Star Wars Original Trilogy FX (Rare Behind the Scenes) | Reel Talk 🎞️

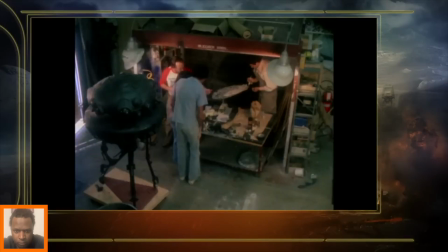[24:37]
When you live with a model for months and think about it and imagine it in so many different ways, it's almost always disappointing to see it on screen, because in your imagination it lives 360 degrees from a lot of different views,
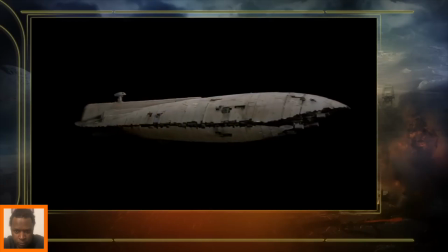[24:50]
and you imagine it in different lighting.
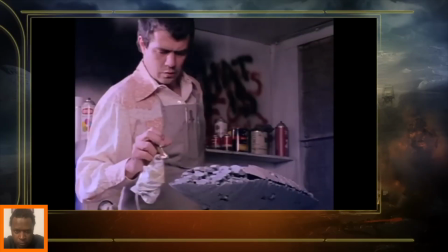[24:52]
And the most enjoyable thing is just to become engrossed in creating something rather than just piling on irrelevant details.
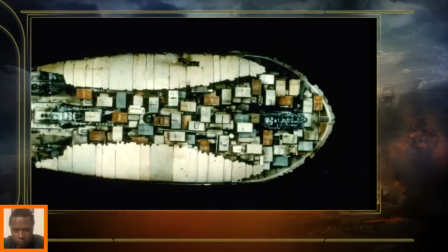[24:59]
That model had so much details, particularly on the underside of it with all the containers and things
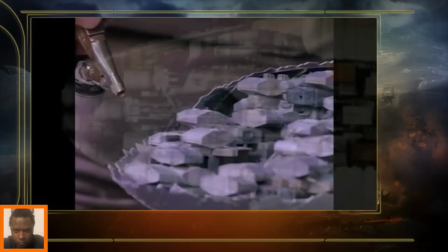[25:07]
that don't really show up on the screen. If they have lots and lots of detail that are not random and not repetitious,
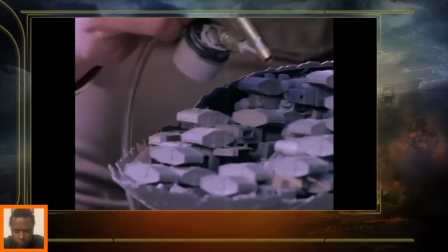[25:14]
that have little pieces that are meaningful, as soon as you see something like that and you identify it in
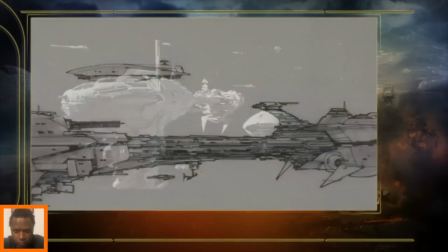[25:19]
your mind, then it gives you a feeling of scale.
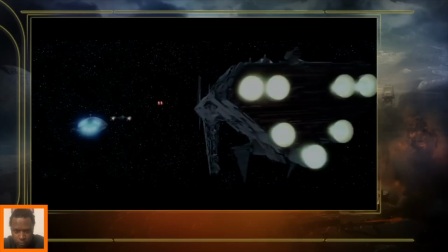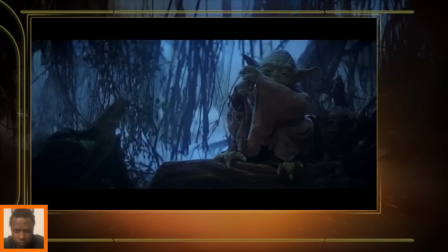[25:29] I am wondering, why are you here? I'm looking for someone. Looking? Found someone you have, I would say. Right.
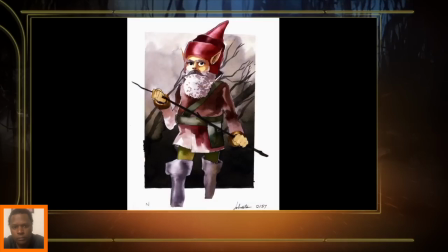[25:41]
One of the earlier things I did is I got Joe Johnston to work on Yoda to try to figure out, what he would look like so it'd be easier to write him.
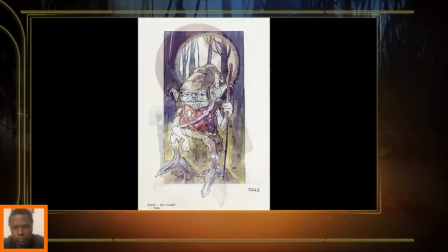[25:49]
That really comes from a tradition in mythological storytelling, fairy tales,
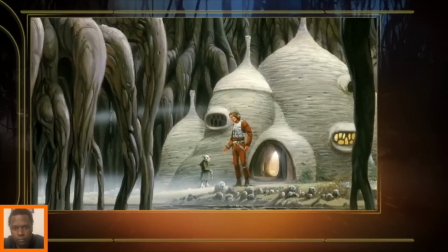[25:54]
of the hero finding a little creature on the side of the road that seems very insignificant and not very important, who comes out to be the master wizard, the master thing, or the guide, the main guide in the movie for the hero.
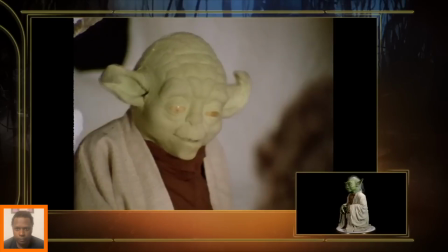[26:08]
And so I wanted him to be a little insignificant character, somebody that, like a frog or something that you just didn't pay any attention to.
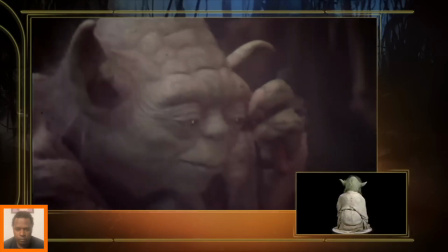[26:16]
And he turns out to be the most powerful Jedi in the universe. And so that was why he started out being very small and green.
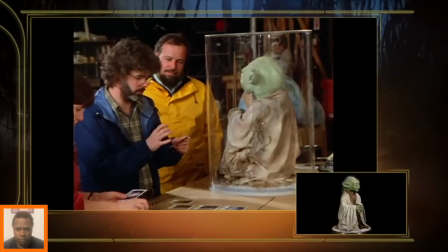[26:23]
And then we wanted to make him attractive but strange. And so he's actually got proportions very much like a baby, and with giant ears.
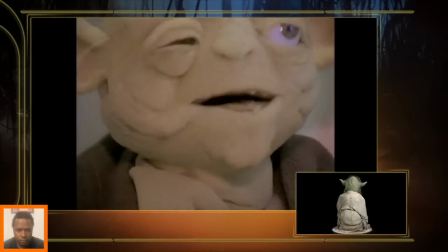[26:33]
Frank Oz and his associates have come up with different heads. None of them work.
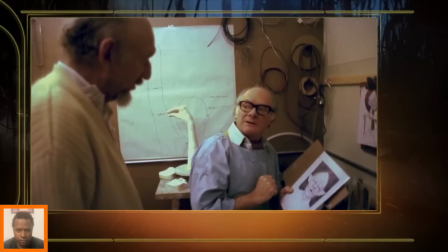[26:40]
So Stuart Freeborn, the makeup expert, he said, "Can you give me a week?
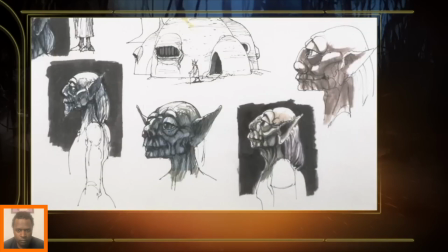[26:47]
I'll give you the head of Yoda." He showed me a few drawings and things he had with him, and I looked at them. And I thought, well, that's interesting there and there, but I want something in more depth.
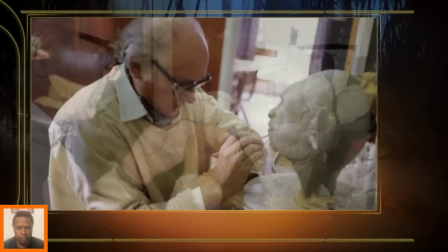[27:02]
I looked in the mirror, and I thought, well, something perhaps a little bit amusing about my face.
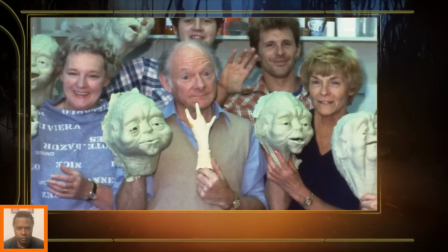[27:09]
At least I could get that in. So I modelled something of myself. And I thought, now I've got to make him look intelligent.
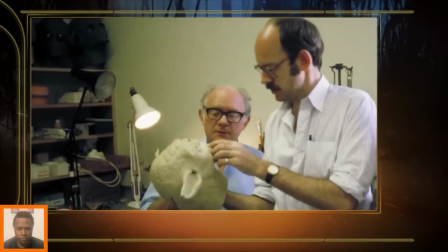[27:16]
And I got this photograph of Einstein, and on top of what I'd roughly done of myself, I then put the Einstein wrinkles in all around. And here was his head.
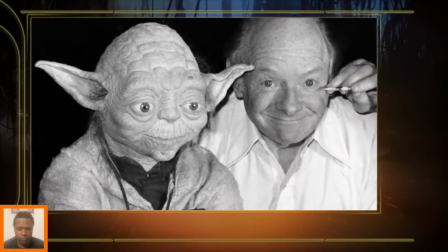[27:28]
And I looked at him, and I looked at Yoda, and I realized what everybody was realizing and couldn't say.
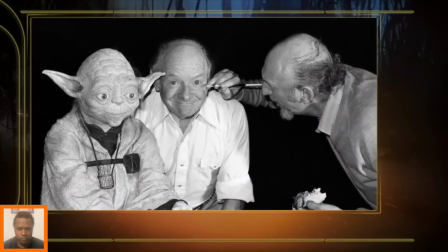[27:37]
It was a self-portrait of Stuart Freeborn.
I'm not afraid.
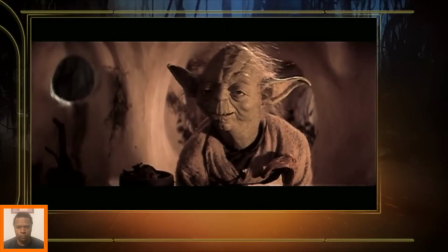[27:43] Oh, you will be. You will be.
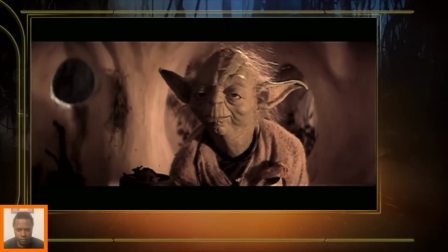[27:49] Sorry. No problems.
In the original of the Star Destroyer, Ralph McQuarrie was the one that did this little triangular thing,
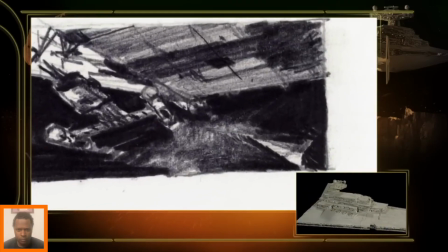[28:03]
maybe about 1.5 inches long, that was in one drawing, incidentally. And George really liked that idea. And then he hired a model maker. This was before there ever was an ILM, that they made these concept models.
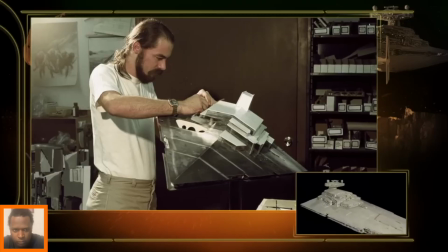[28:15]
Ours became more swarthy, more aggressive looking kind of a ship, as opposed to this more delicate kind of space station-y looking ship.
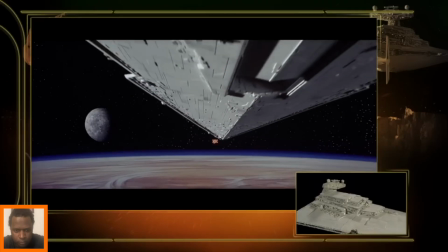[28:25]
We see the White Star Destroyer in the beginning of Episode 4, and then in Episode 5 we see the big White Star Destroyer
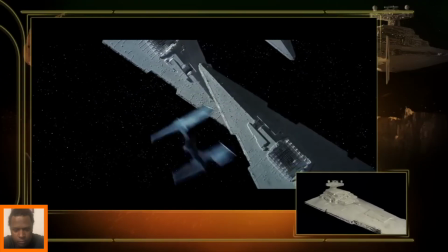[28:36]
again when the rebels escape from Hoth and the Empire is in pursuit of them.